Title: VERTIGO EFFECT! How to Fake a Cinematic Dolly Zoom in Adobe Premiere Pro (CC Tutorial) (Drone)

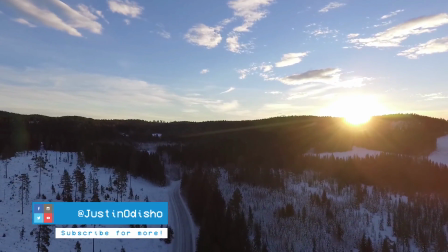0:00 What's up everyone, my name's Justin Odisho, and in this Adobe Premiere Pro CC tutorial,
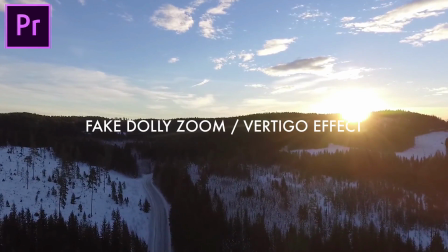0:04 I'm going to show you how to recreate a fake Dolly zoom or vertigo effect all in post-production.
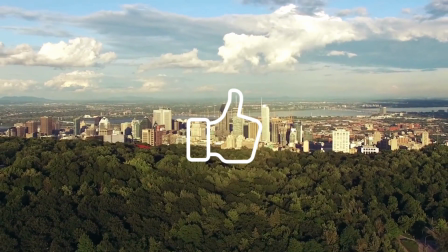0:10 So if you guys are enjoying these videos, make sure to leave a like on it below, and if you're new to the channel, then subscribe and turn on notifications so you don't miss any of my new videos.
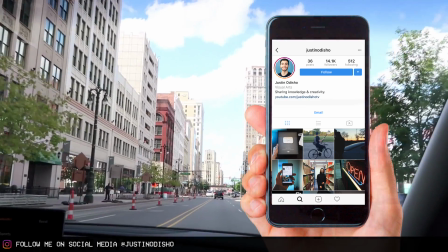0:17 Also, you can follow me on Instagram at Justin Odisho if you want to reach out to me. So what is a Dolly zoom effect anyway?
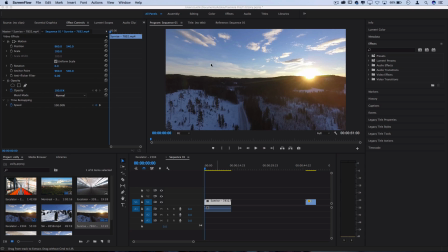0:23 It's an actual in-camera technique where the camera is either placed on some sort of dolly or track,
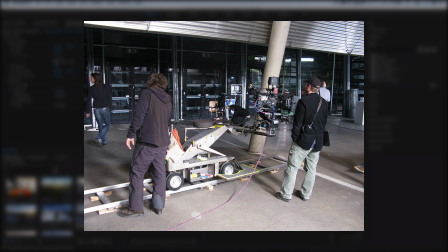0:29 where it can slide forward or backward easily,
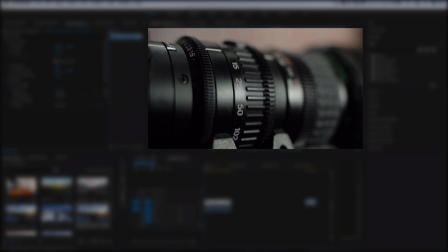0:33 and while it's moving forward, a zoom lens is used to be zooming out at the same time.
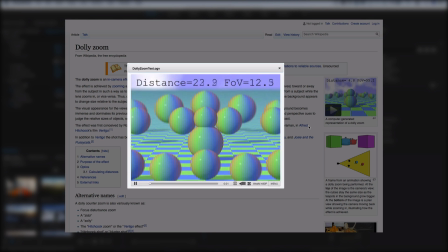0:39 So it keeps the subject near the center or wherever in the frame, while giving that zoom lens compression and change in focal length in the background.
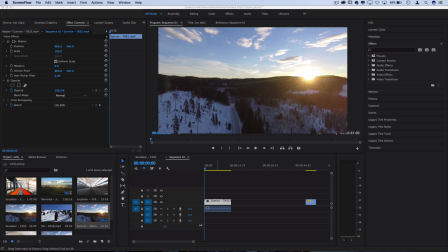0:49 So it creates a bit of a sense of vertigo for the viewer, and it was also seen in many popular movies,
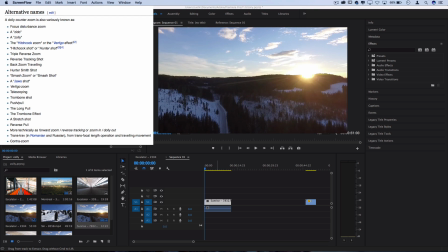0:56 such as Vertigo by Alfred Hitchcock, Jaws, The Goodfellas, and many more movies.
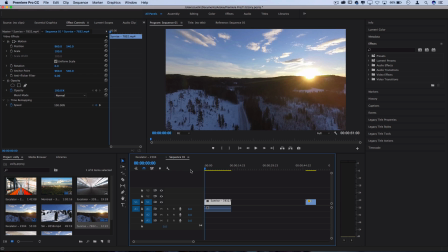1:02 So in order to start recreating this in Adobe Premiere Pro, we're going to want to start with a clip that at least has that one part down by being a clip that moves forward or away from a subject. So in this example drone shot, we're moving away from the horizon.
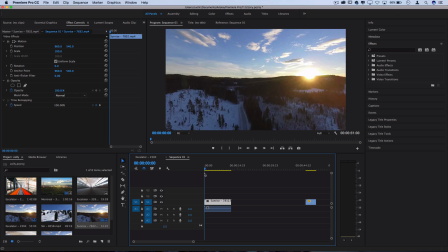1:18 So that means I can add the zoom part of the effect in post-production using scale keyframes. Now do note that this is not exactly the same. You're not getting the same focal length differences in compression and distortion, but it is a fun example to do in Premiere Pro.
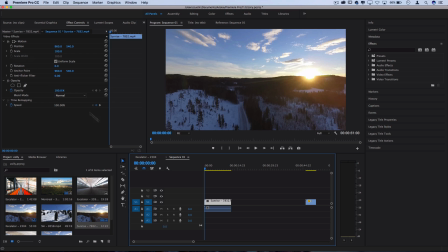1:36 Maybe you'll learn a little bit about the scale keyframes and you can understand how the original effect works a bit more. Also, it's going to help if you have a clip that is in 4K resolution or at least higher resolution than the resolution you plan to finish with,
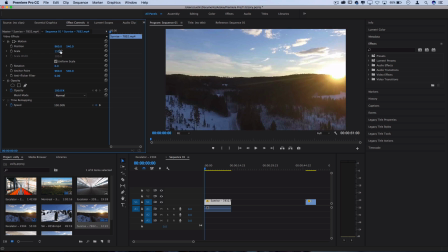1:50 because by scaling into certain clips, you are naturally going to face a little bit of loss of quality if that is very important to you. Again, this is not meant to replace a real Dolly zoom, but it can be a fun, interesting effect to keep in your pocket.
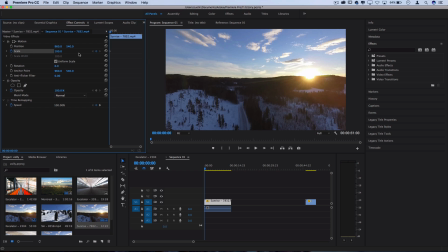2:04 So I'm going to create a scale keyframe right here, and we're going to keep it at 100 since we're starting at the default clip. Then as the clip reaches the end, I'm going to zoom in to about 150.
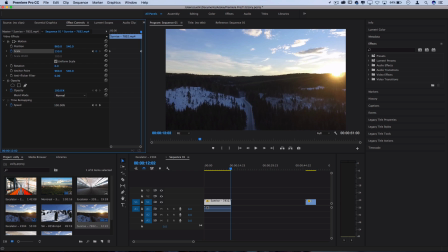2:16 If you're using 4K or higher resolution clips, you could probably get away with zooming in further, but basically you want to zoom in as much as the clip is moving backward, and you can play around with different figures,
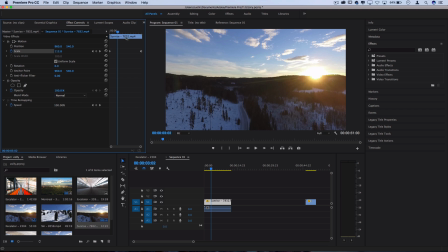2:29 but you want to match it so that the horizon or the objects stay the same throughout the whole way. See, if I zoomed too far in too quickly, then we wouldn't get as even of a match. So play around with the timing and amounts, and you can see as I play the clip,
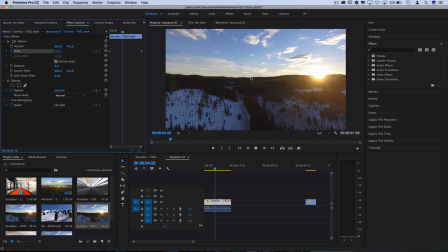2:44 there's this cool effect happening where we are moving backwards and we know we are, but it's still zooming in at the same time. So the horizon is kind of coming at us with a bit of vertigo. But another trick that we can do to sell this effect even a bit more is try to track the position of certain objects in the frame.
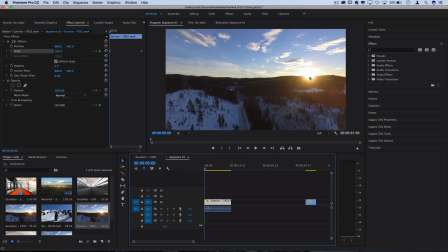3:01 So in this case, the sun is right there, and I'm going to try to keep it right there in that same spot the whole time by also using position keyframes. So if I start by toggling the animation at the default spot, I'm going to go to the end,
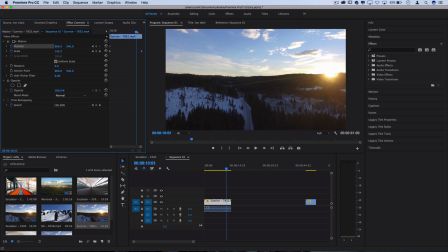3:14 and since we're zoomed in at this point, I have some room to move this left. So I'm going to move the sun left, and so it stays in that same point of the frame. Now when I press play on that effect, it even sells it a bit more or a bit differently,
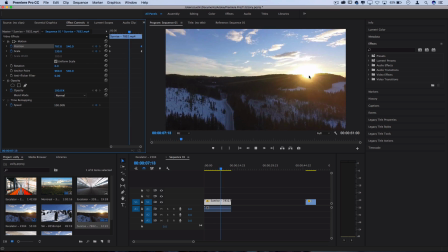3:31 because the sun or an object in the frame is staying at the same spot while the viewer is experiencing a bit of vertigo.
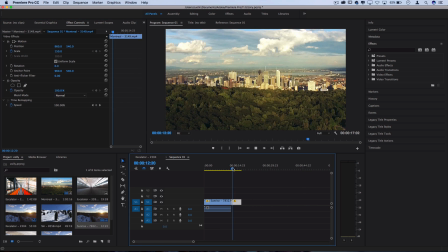3:38 This same method applies for a clip that is moving forward. So in this case, this clip is moving forward through space. So instead, we're just going to want to zoom out. So we'd start at a higher scale of about 150 and then create a keyframe there.
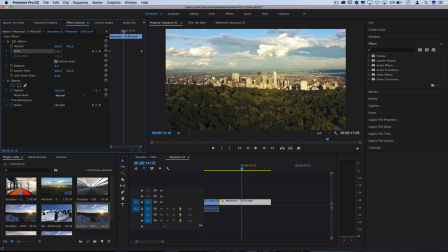3:54 And then we'd zoom out to 100, or the default amount. So then it goes forward while zooming out.
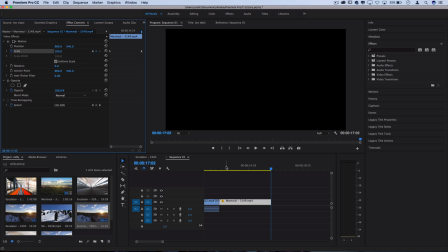4:01 The buildings kind of stay roughly about the same size, and it creates another vertigo type of effect.